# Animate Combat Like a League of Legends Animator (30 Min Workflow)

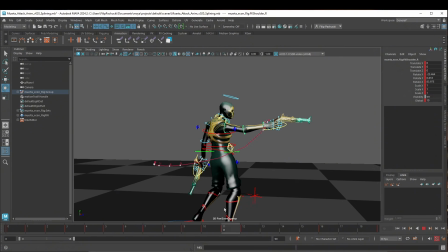After getting a nice arc trajectory,
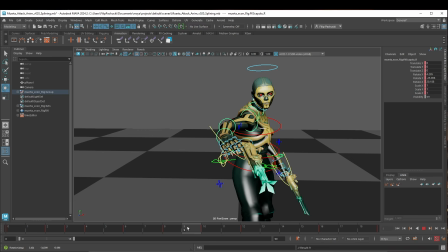we need to make sure that the shoulder is leading the movement and it's overlapping at the end.
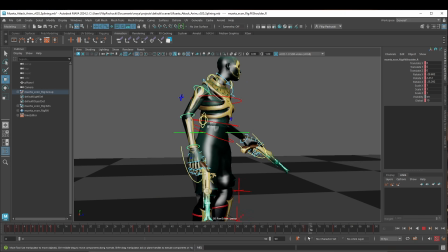Alright, and now let's switch to the end. And here we want to get this nice overlapping motion of the arm, like we did before for the chest. After you finish, you want to get something like this. Circular back and forward movement without abrupt stop.
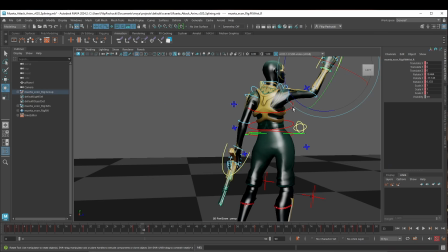Okay, and right now let's move on to the shooting part.
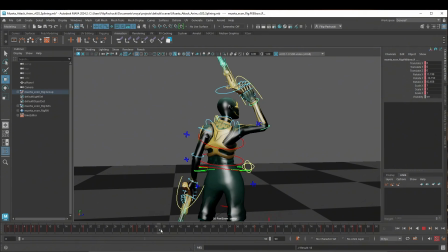So of course, Gunshot has to be really broad, really huge and impactful,
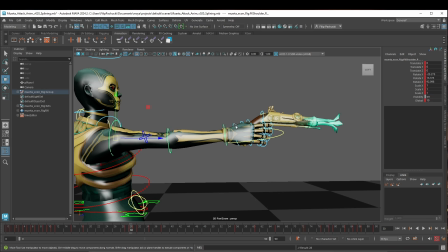but to make it cooler, just one frame earlier I want to create this one small anticipation. It will make this spacing much more cooler. Just one frame and then pow!
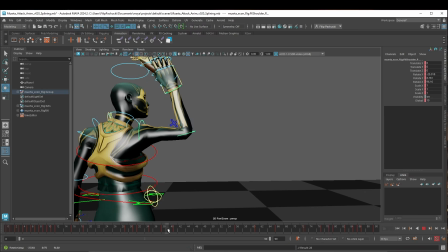You know, Gun shoots the bullet. And of course here we want to get this overlapping motion for the forearm, like this.
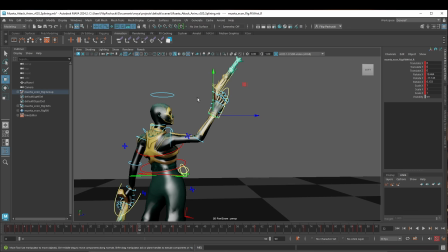Usually we are doing the opposite, but here in this case the palm will drive the movement because it's directly connected to the gun, so it has to move first. Then elbow will continue the movement and then energy goes through the arm to the shoulder.
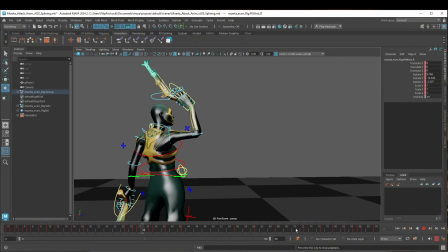So the shoulder will move at the end. And then energy will translate to the chest and to the entire body.
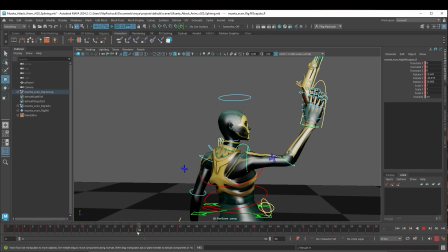So here in this exact moment we can delay the clavicle and shoulder by a few frames.
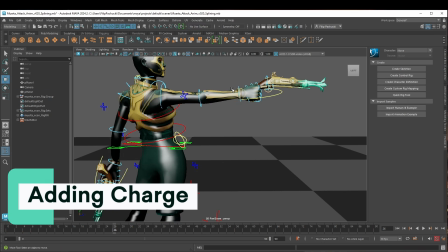To make it more dramatic is by adding a charge before the gunshot.
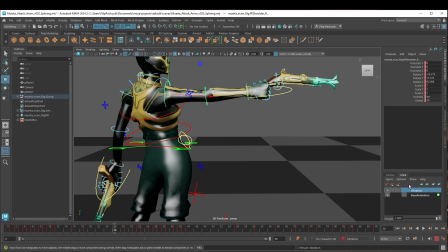So to do that we need to create an additional layer, select all of the arms controller
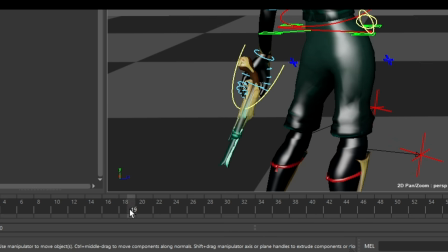and create simple animation for now, okay?
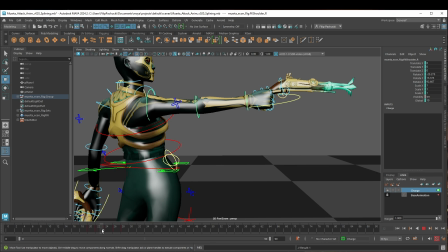Just rotate it a little bit upward and just copy it here.
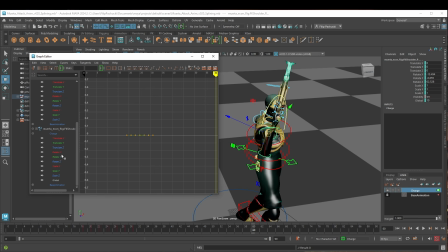So it goes back and forth. Let's go to the graph editor, and we need to add additional values to other axes. And that's how you add complexity to the shake movement, so it's no longer just moving up and down, but it basically rotates in every possible axis.
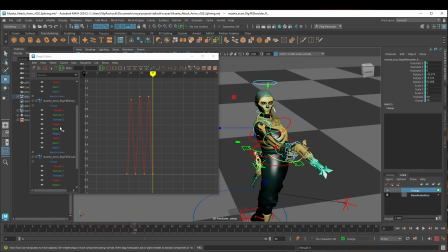To improve it even more, we can break down the movement by delaying each arm controller.
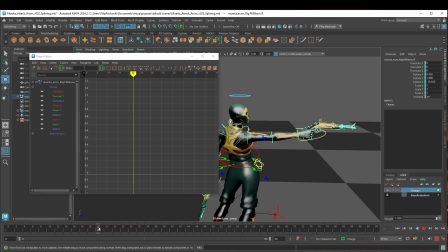So in this case, palm has to move at first and the shoulder as the last one, right?
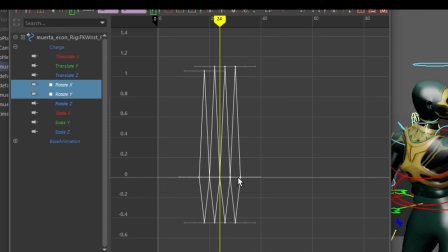Because the vibration comes from the gun. To refine it even further, we can grab each curve and offset it by 1 or 2 frames.
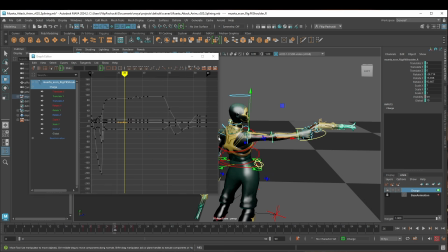That's how we shift the highest points of the curves from each other, and it will create this nice circular movement.
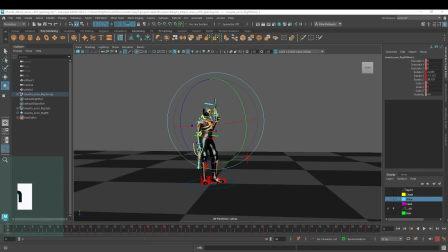Let's animate the hair.
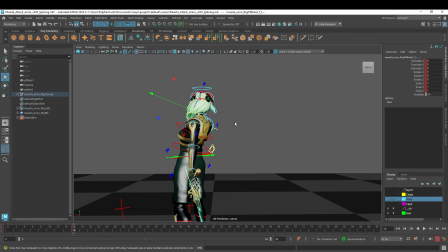I will start by grabbing ponytail and just create some simple blocking, few simple poses, nothing complex.